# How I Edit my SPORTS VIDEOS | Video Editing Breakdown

All right, so you kind of get it, but you see how there is moments in there where I had lyrics and there was moments in there where I didn't have lyrics. And this is because I want to leave room for my commentary so that I can have the commentators of the game make comments in my edit that reflect the goal of the edit and And the goal of this edit is to showcase Nathan Rourke as a young, shining star quarterback. And then I can also kind of give the viewer a chance to breathe and just focus on the visuals by having the music right out for a little bit and toning back on the commentary. So I think finding a good mix of commentary and music is really important. And that's why I cut the music up the way that I did.
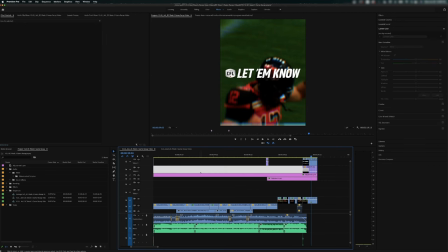So this video doesn't just come together in 4x5 on the timeline. this
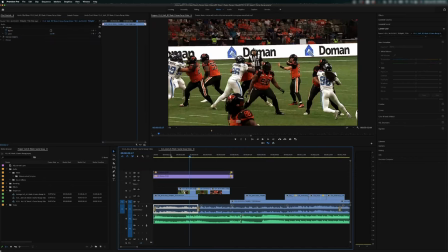video actually first starts here where I make it in 16x9. This footage was shot widescreen in 1920x1080. So this is the 1920x1080 sequence where I go through and assemble the entire video. And then once I have this video assembled with no color, no effects, then I copy the sequence.
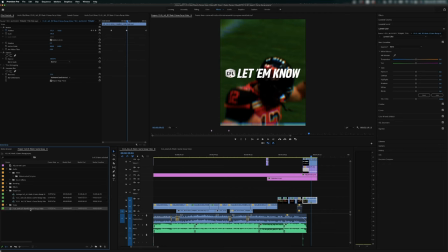So just like this, I select the sequence and go Command-C, Command-V, and then I'll change this to four by five.
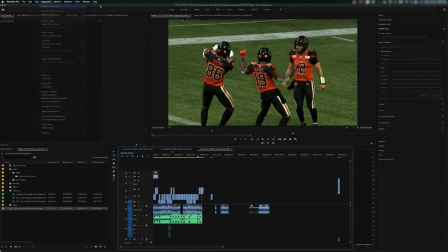let's click on this and then I would go sequence sequence settings and change this to 1080 by 1350 and that gives us a 4x5 sequence which you can see here and then at this point I start scaling clips up after I scale clips up then I'll add effects and I'll add color so your basic hype edit can be divided into three parts and like any story you have a start a middle and an end and the start of your edit you want to have really grab the viewers attention there's a lot of noise on social media there's a lot of videos out there and you need a reason for yours to stand out and actually keep someone's attention for a few seconds so you want to make sure those first like five to eight seconds of your
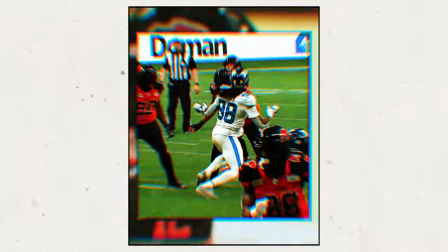video are awesome super engaging pop off the feed and make someone want to spend 30 to 60 seconds of their life watching whatever you have to show them if i'm gonna go crazy on effects, I'm going to do it at the start of my video. I always put a couple of my very best shots here and I generally just want to make this like the most eye catching, alluring part of my video to make the viewers see what comes next.
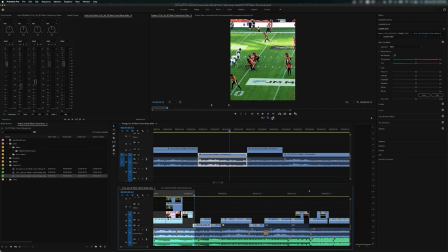So let's actually go into the sequence here where I have my full edit and you can see at the start of the video here, I have first a closeup shot of our subject. And we have some effect layers on here.
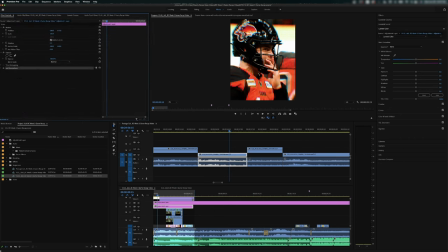So I have this uni chromatown effect from red giant which is basically giving me like RGB effect plus CC radial blur at the same time which you can do in after effects obviously But I just for time's sake Added this paid effect and I have tutorials and this type of stuff So I'll put like some sort of RGB transition tutorial that I've done up here and
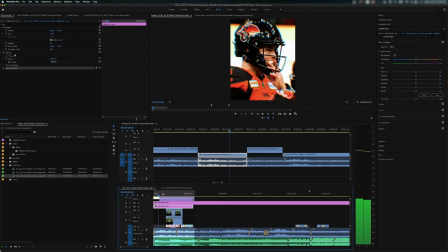you can go give it a look But I have this one effect at the start because I kind of want to make this pop out
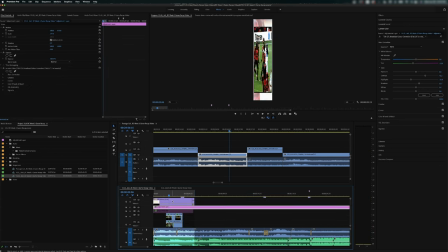a little bit more and then I also have my color grade right up here which you can see toggle on and off and I have this
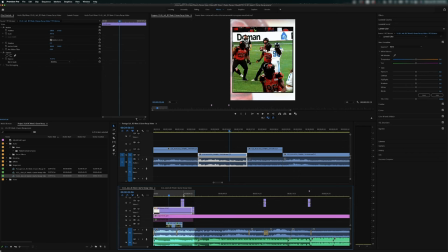overlay at a reduced opacity to give everything kind of a nice orangey tint since the team wears orange uniforms that we're focusing on and I thought it'd
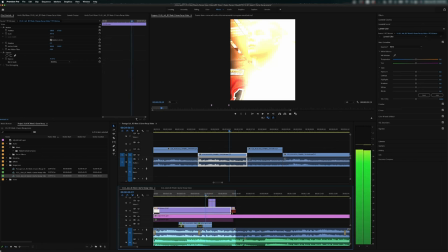be kind of fitting and I have this quick little transition in here as well.
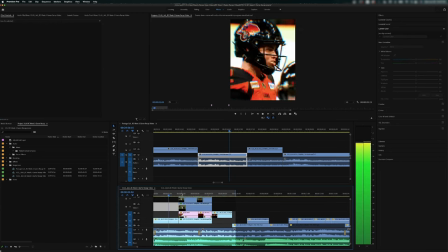So the first five seconds here I start on an iso shot of our player and then I have this little bit right here.
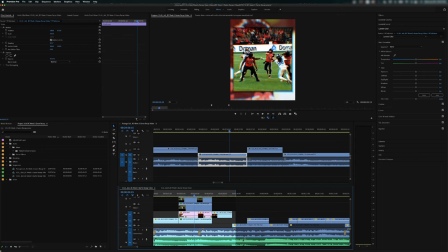I've done kind of like a frame-in-frame effect with the chromatown effect at the same time so you can see it's all kind of RGB and the frame at the edges is being like pulled and I have the quarterback right in the middle who is our focus kind of like with every
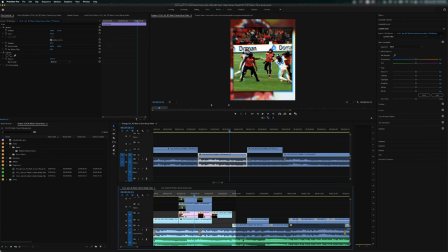all the lines on the edges going in towards him so I thought that would be a cool effect to start and I did this frame-in-frame type of thing
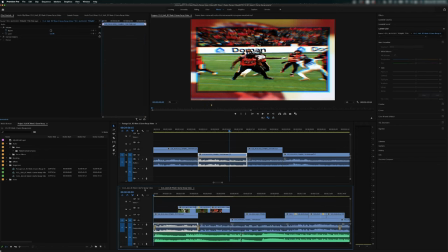by basically just taking this first clip that we had here and just moving it so that it was also